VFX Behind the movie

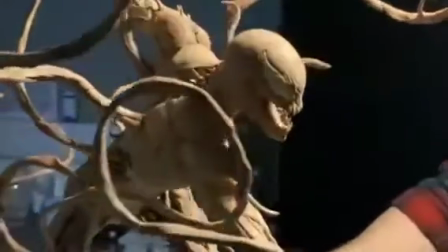reference material and also researching fan sites, the VFX team analysed what they needed Carnage to do in the film,
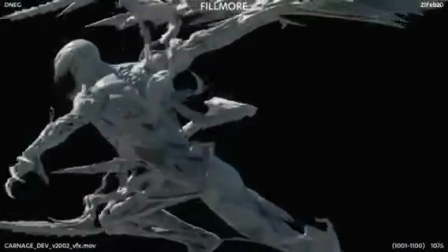and from there began to design how he would look, how he would move, and perhaps more importantly,
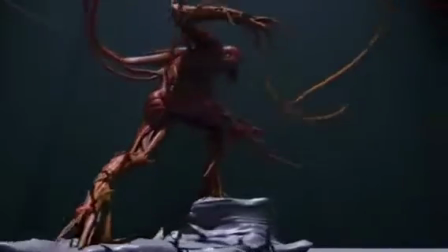why he would look and move that way. Carnage is different to Venom. Carnage is Venom's offspring, a darker and more violent version of Venom whose bond with his host isn't one of mutual benefit like Venom and Brock's symbolic one,
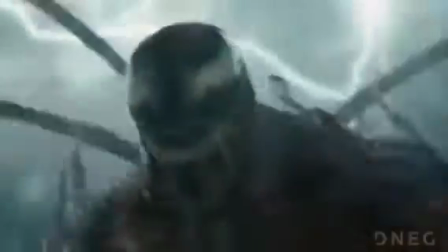but it's self-serving and destructive.
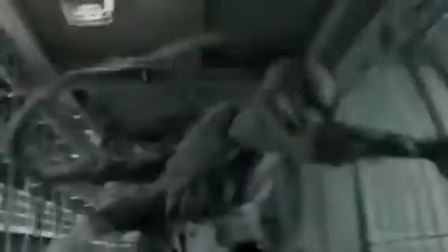For the way that Carnage propagates and increases his biomass, the team decided that his symbolic nature would make him want to imitate the structures around him,
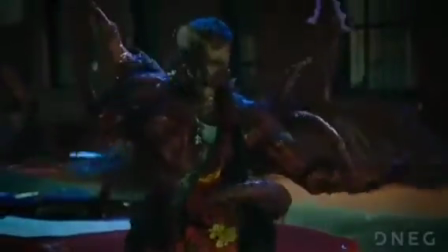and so they decided to research the Lindenmayer systems.
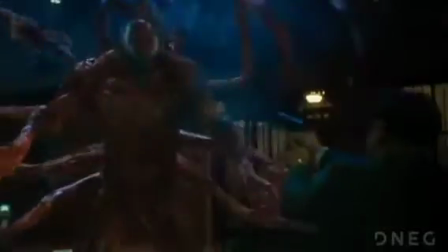Lindenmayer systems, or L systems, are a mathematical logic system for describing the growth of simple molecular organisms.
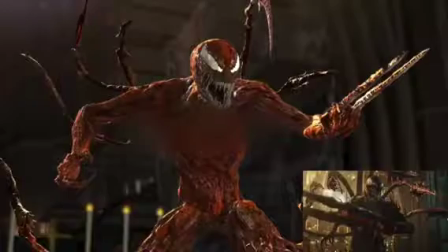You can use L systems in architecture. By encoding a simple set of rules applied repetitively, you can create complex geometric structures from organic forms.
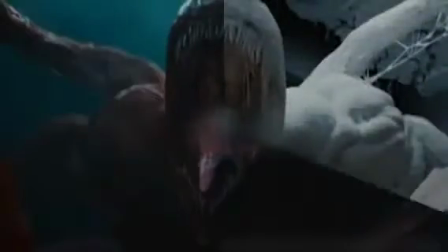You can see this technique best in the final cathedral sequence.
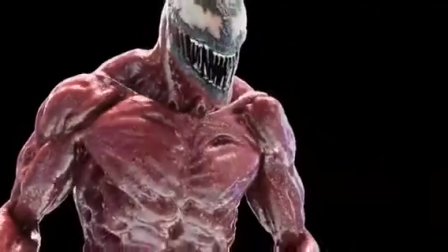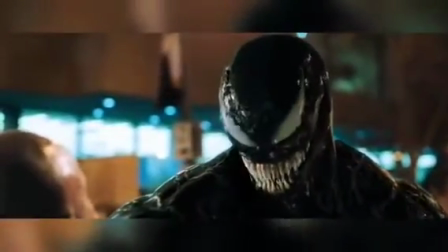Although a priori Venom may seem unchanged from the first film, he has actually undergone various changes and improvements.
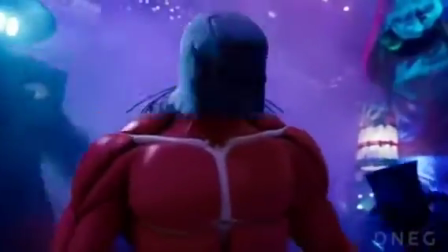His muscle system is completely different from the first film. It now uses a 3-layer soft tissue simulation: muscle, fat, and skin.
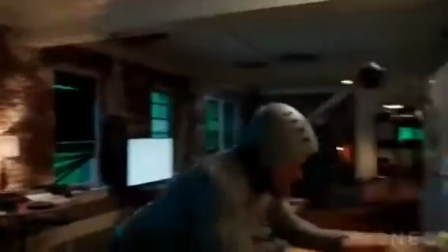Venom's shoulders are slightly smaller and his head slightly larger.
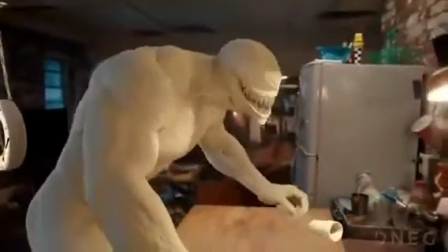His facial rigging has also changed to allow for a more vocal role and to help capture some of the subtle nuances of Tom Hardy's vocal performance.
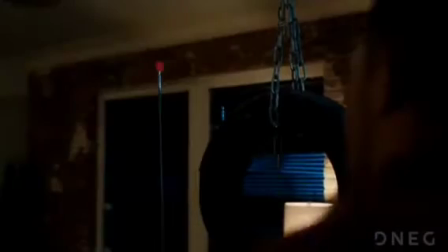You may have noticed that Venom's voice is different in this film too.
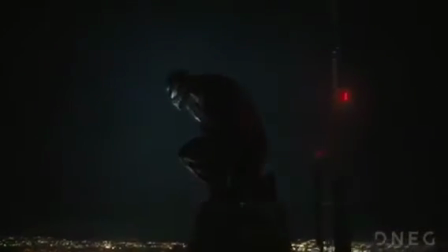Tom Hardy works by first rehearsing a scene, and then he goes off to a quiet area and records audio of himself acting out Venom's part.
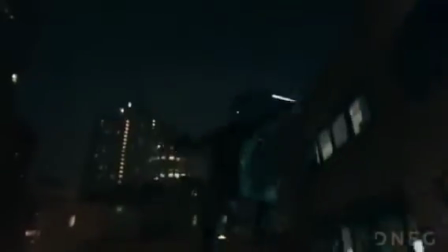Then a sound guy plays that audio back to Hardy through an earpiece in his ear.
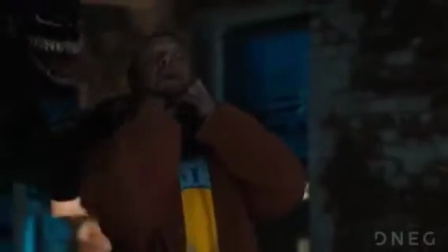This method allows Hardy to play off himself, interrupt Venom, or have the sound guy make Venom interrupt him.
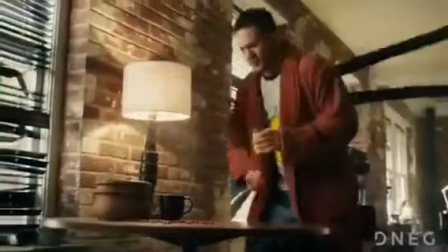This led to a more natural performance, which both the sound team and the rigging and animation teams wanted to maintain.
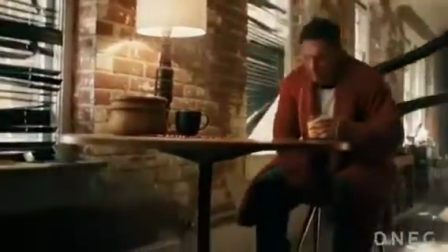Another improvement made was in the area of cloth simulations.
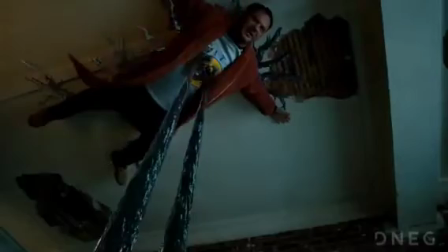When Venom or his tentacles emerged from Eddie Brock's body, the areas that could sell or break the shot were the points where Eddie's clothing meets Venom.
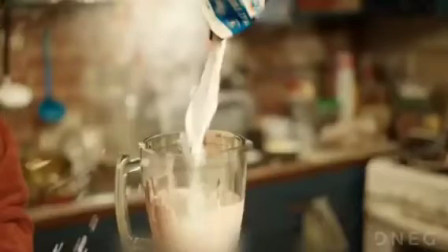These 2 points couldn't just look like Venom was stuck onto Eddie. It had to look like Venom was emerging from Eddie.
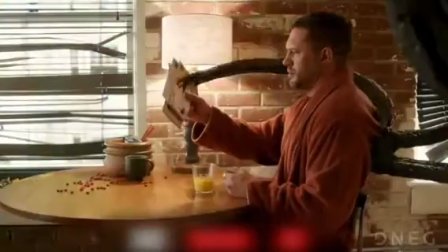This process had to be photoreal and carried out over multiple costume variants.
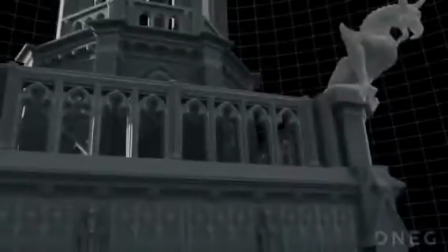The hardest thing was the toweling material of Eddie's dressing gown, which they found to be tremendously difficult to recreate digitally.
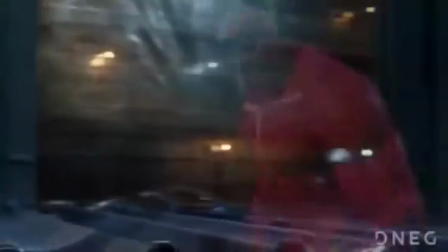In the end, they created a hair sim over 5 million follicles, each one replicating the tiny fabrics of the toweling material.
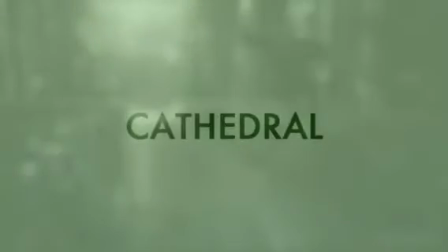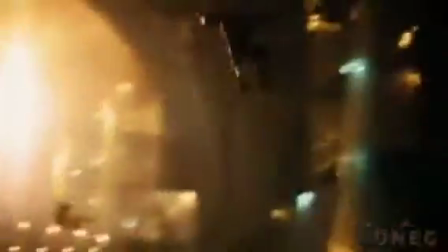The final fight sequence in San Francisco's Grace Cathedral was the hardest and most time-consuming,
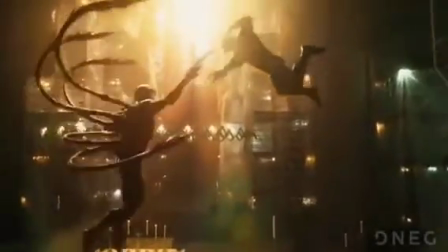and in fact is responsible for nearly half of the film's VFX shots.
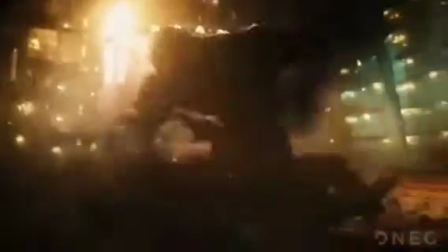The team surveyed San Francisco's Grace Cathedral and built an almost exact digital replica except for the main spire, which they made taller, and the scaffolding inside and out was covered in plastic, which ended up being a challenge for the shading and rendering team.
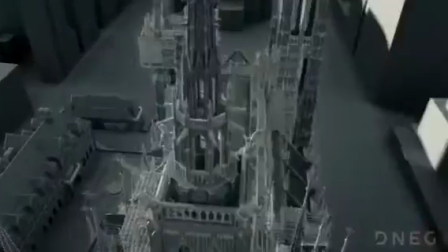The exterior had to be extended and matched to the live-action plates from the set in Leavesden, including fog, moving traffic, street furniture, and the city beyond.
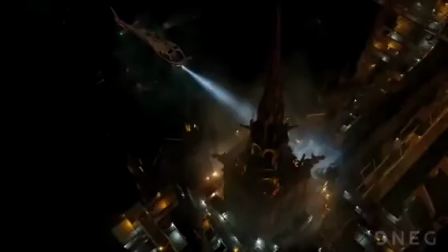On top of this, there were multiple transformations, a lot of dialogue, a large amount of full CG shots,
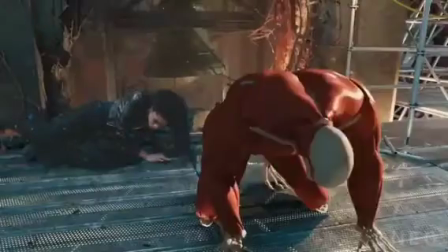set extensions on almost every plate, and some of the destruction in virtually every shot.
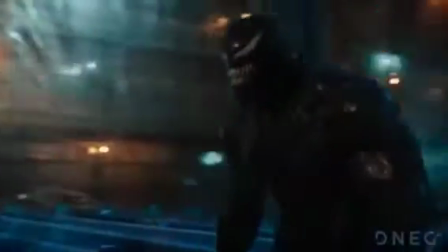Pews are smashed, plastic is ripped, pillars are broken, scaffold collapses, and at one point there's a massive hole in the roof.
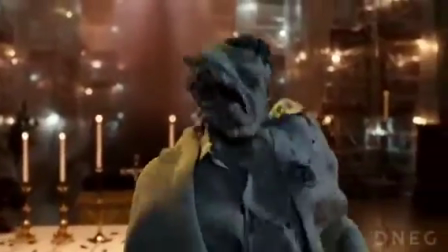All of this destruction had to be simulated,
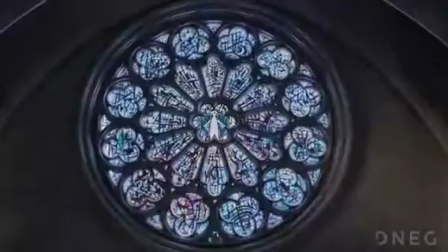and then each stage of it had to be carefully positioned along the timeline of the sequence to ensure destructive continuity throughout the scene.
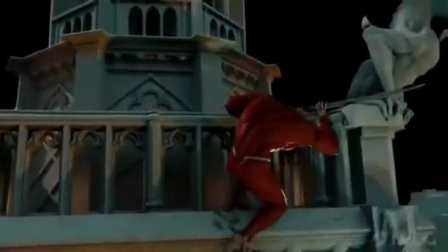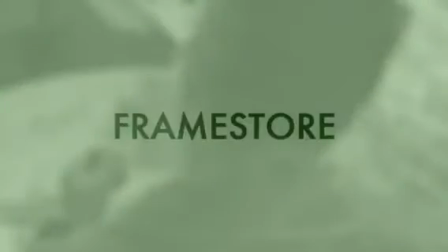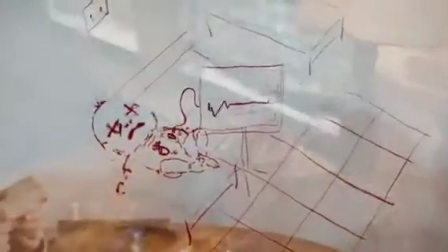Framestore was given the task of creating the stylized storybook scene of the correspondence between Cletus and Brock.
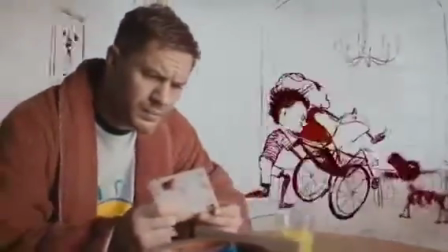The idea was to give the scene a childlike quality, attempting to express the story from the point of view of a naive and very disturbed child. They tested different pencils and inks on different paper,
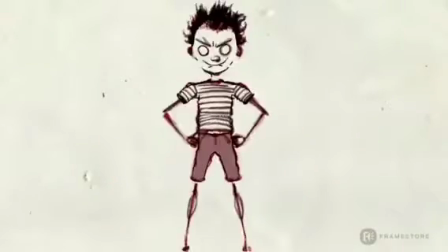comparing textures and searching for a style that fit both the narrative of the film and portrayed this sense of juvenile naivety and malicious violence.
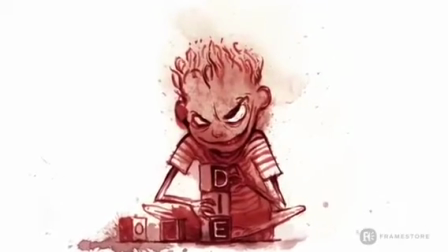Ink splats were added to give the sensation of grime, and the drawings made to look as if they had been stained with blood, thus adding the sensation of violence.
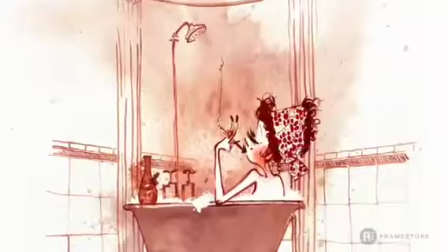Staging and timing were as important as medium and style. They wanted a staggered look, kind of like a flipbook animation.
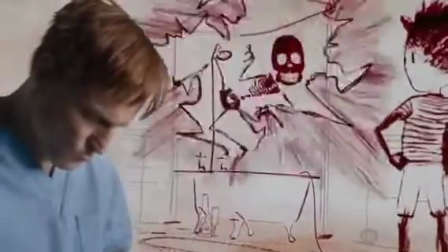When the animation felt too smooth, they pulled out frames, making the story jump and trip and giving the scene a disjointed and erratic feeling.
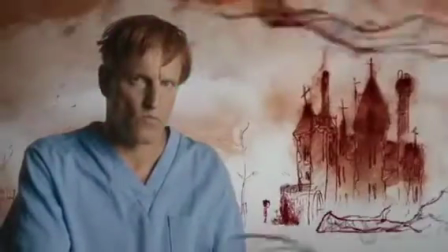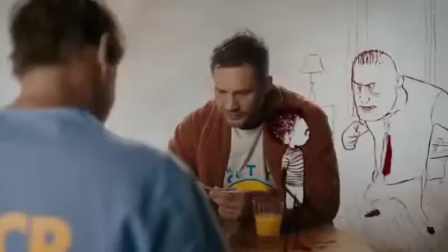Please give us a like if you enjoyed this video.
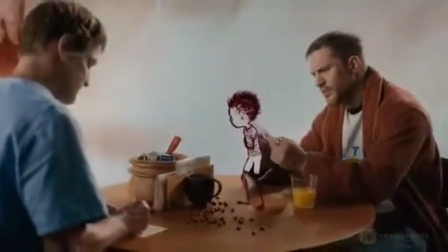Don't forget the links to the music used in this video are in the video description, and as always, be sure to let us know in the comment section which movie VFX you'd